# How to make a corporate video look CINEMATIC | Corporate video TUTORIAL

G'day everyone, so today I'm going to be going through one of our clients' video. The client is Equiano.
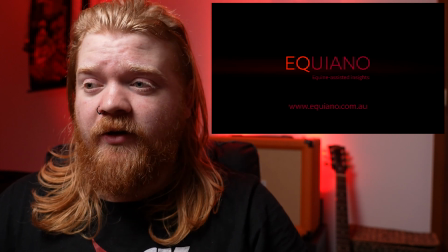They're a leadership course with horses. So that sounds pretty wild, but actually I was really surprised when I turned up there for the shoot.
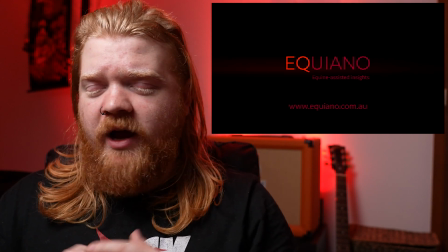The horses are way more in tune with the senses than you might think.
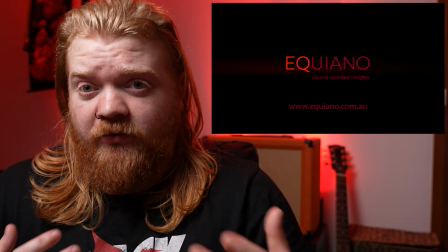You know, like if you're hesitant, the horse will also be hesitant. It was honestly blew me away.
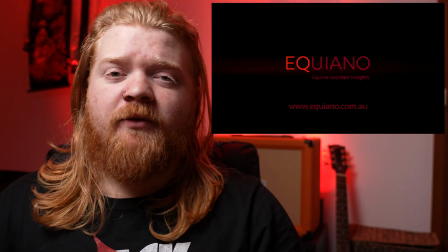Didn't know horses were that smart, so it was pretty cool. But anyway, it was a long shoot. It was about 8 or 9 hours out in the countryside. First thing, if you're going out into a countryside shoot, bring enough batteries and card space. For sure, you're gonna need it. Trust me on this one. You don't want to be stuck out there with nothing left and say, oh, my card's dead. Amateur move. So anyway, we're gonna go into the video and I'm gonna give you some tips and tricks on what I thought was sort of best practice. So hope you enjoy. Let's give it a go. So.
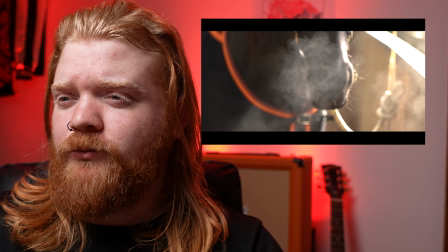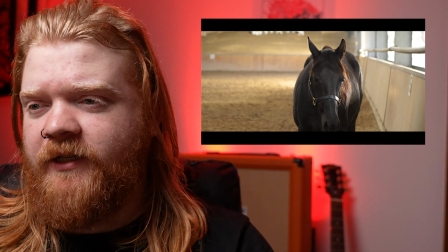Okay, so I've started off with a lot of slow-mo, as you can see. You know, the word cinematic gets thrown around, but clients love slow motion.
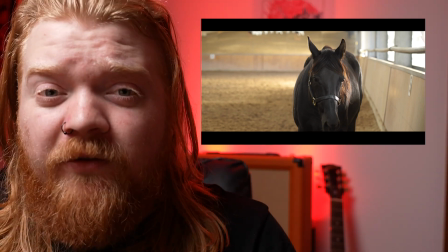I mean, if you make their business seem like a movie trailer, you're heading in the right direction.
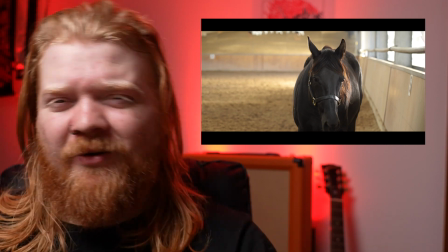And there was just this beautiful morning light coming in, and I was like, oh, horses running around, there's sand, so a lot of the kicking.
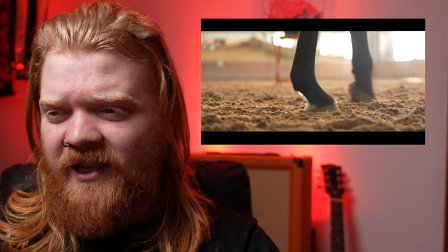You see this shot here before of the horse kicking the sand. Man, that's like, woof.
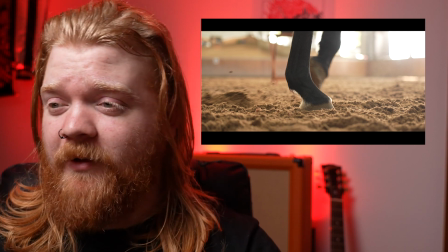Yeah, I was real happy when I captured stuff like that.
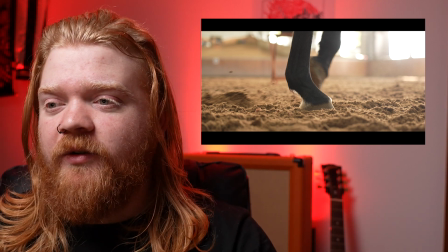So it was really about like getting in there, like getting right down level with the horse's hoofs and, you know, not being afraid to get up close and personal with them.
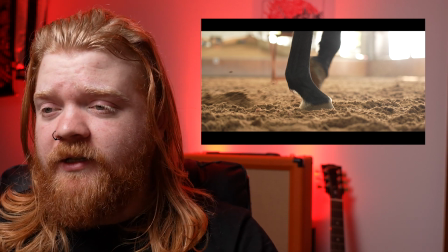So that's how I started it. Oh, I'll mention also that I wanted to shoot this in widescreen because I just felt that it worked for this particular video because,
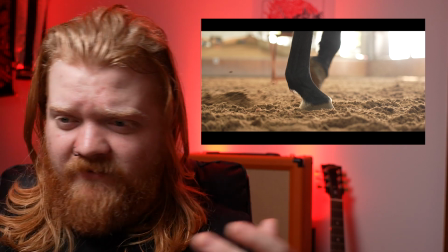you know, the great scenes of horses running around and everything. It just seemed like a movie. So I put in the lines,
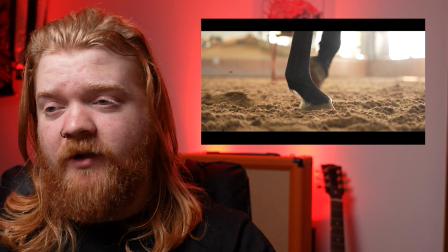the guidelines widescreen in the camera so I knew what framing I needed while I was shooting.
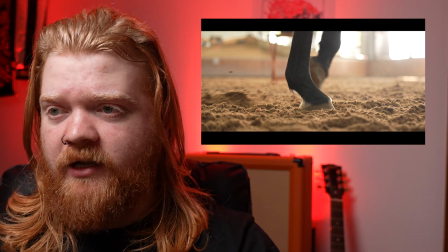Because you don't want to shoot everything in standard format and then get to the editing and then go, oh, I can't really fit the widescreen frame in there.
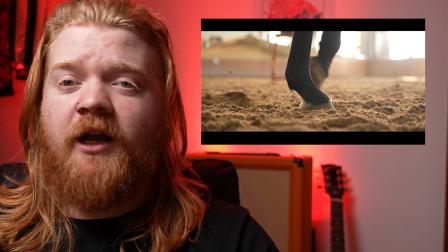So I highly recommend using the guidelines on whatever camera you're using. Really works.
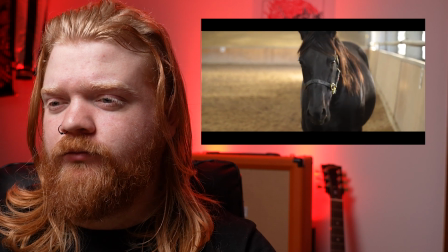Equiano is all about meaningful connection.
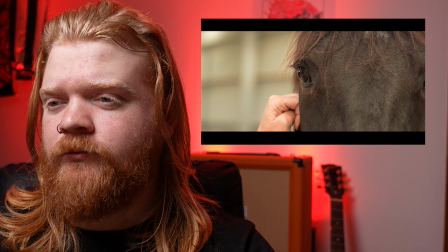It's about learning by doing, and it's about attending to the...
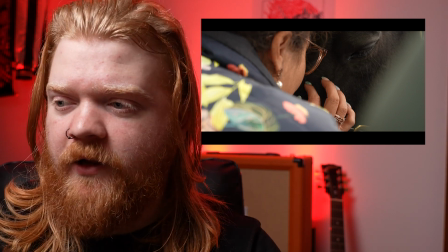So, I mean, obviously, 101 videoing, you've got something in the foreground there, you know, it just kind of tightens the package up,
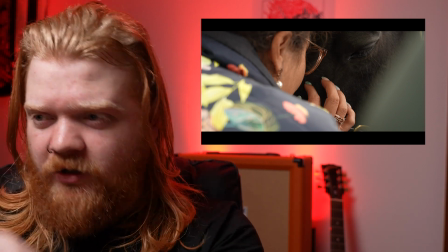natural framing, you know, the horse's eye between her shoulder and I think that's someone else's shoulder on the right there.
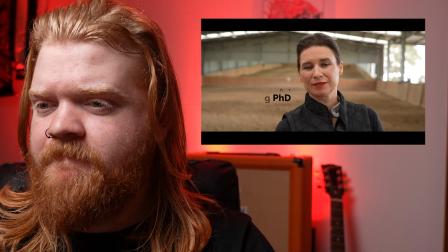Just really works to frame it.
Those aspects of leadership that you cannot learn from a...
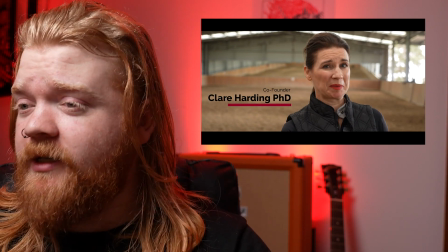So, we've got massive depth of field here, which I highly recommend. I didn't need to bring any lights because the natural light there was perfect.
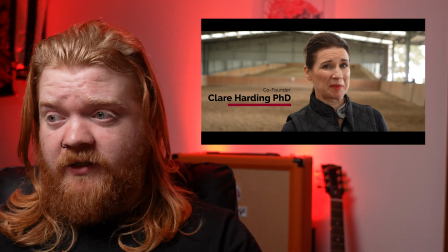It looks like I've got like a softbox or something there, but that's just the cloud coverage and the natural sun being filtered through.
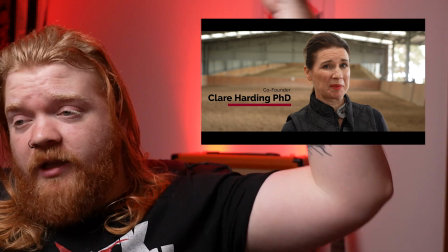They had like sort of skylights in the arena, so that was all just filtering down natural light.
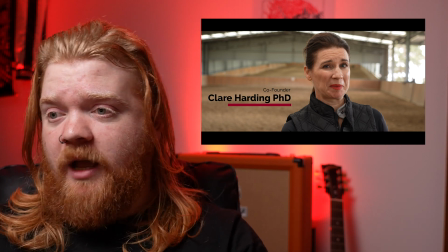It was perfect, really. So yeah, I'm pretty happy with that kind of interview scenario.
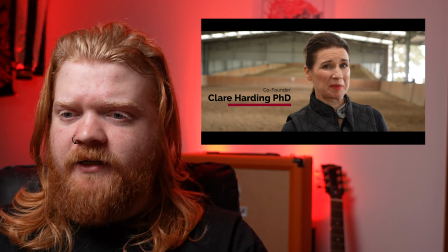And it really was just an interview. You just want to ask, you know, the who, what, why, when kind of questions.
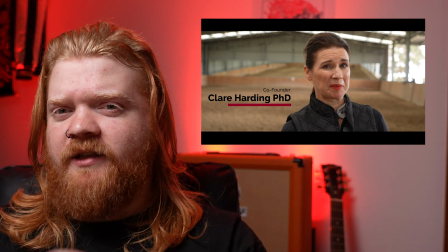That's how you're going to get sort of the most condensed answers.
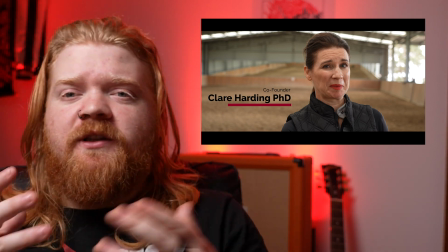It's actually a good idea to even ask the client, so if you could summarize your business in a sentence, give me what you got.
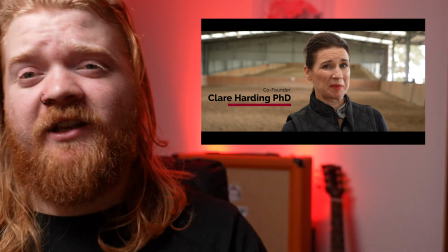That's really helpful, especially when it comes to the editing. Makes things a lot easier. You don't have to be crafting sentences out of other words they said, so that really helps.
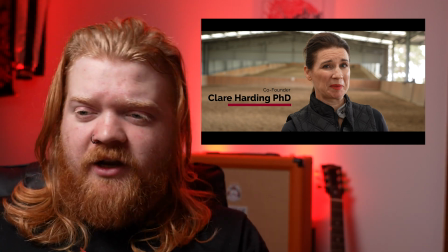Bit of rule of thirds there because I know I'm going to be using titles,
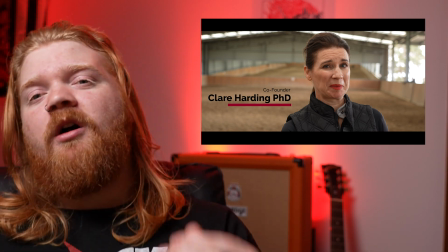so I like to leave just like a little bit of extra space on one side or film a slightly further back so that I can reframe because it's all 4K.
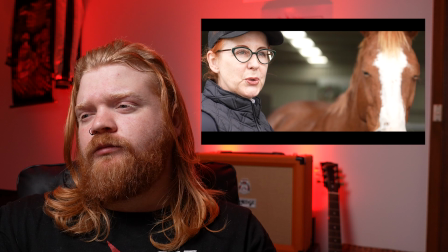Get to combine 3 things I really love. That is horses, which I've loved since I was a very young girl.
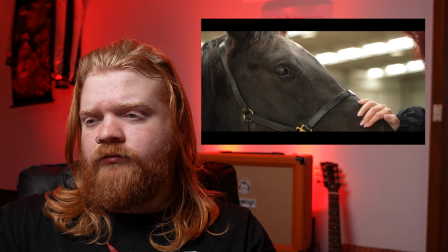I love working with people and I like seeing...
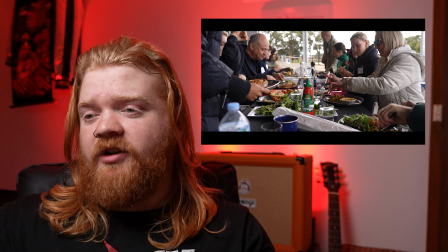That is a great push-in shot of all the food there. I didn't actually have a slider.
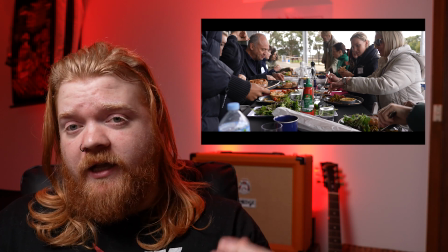The stabilization in the A7S III is top notch.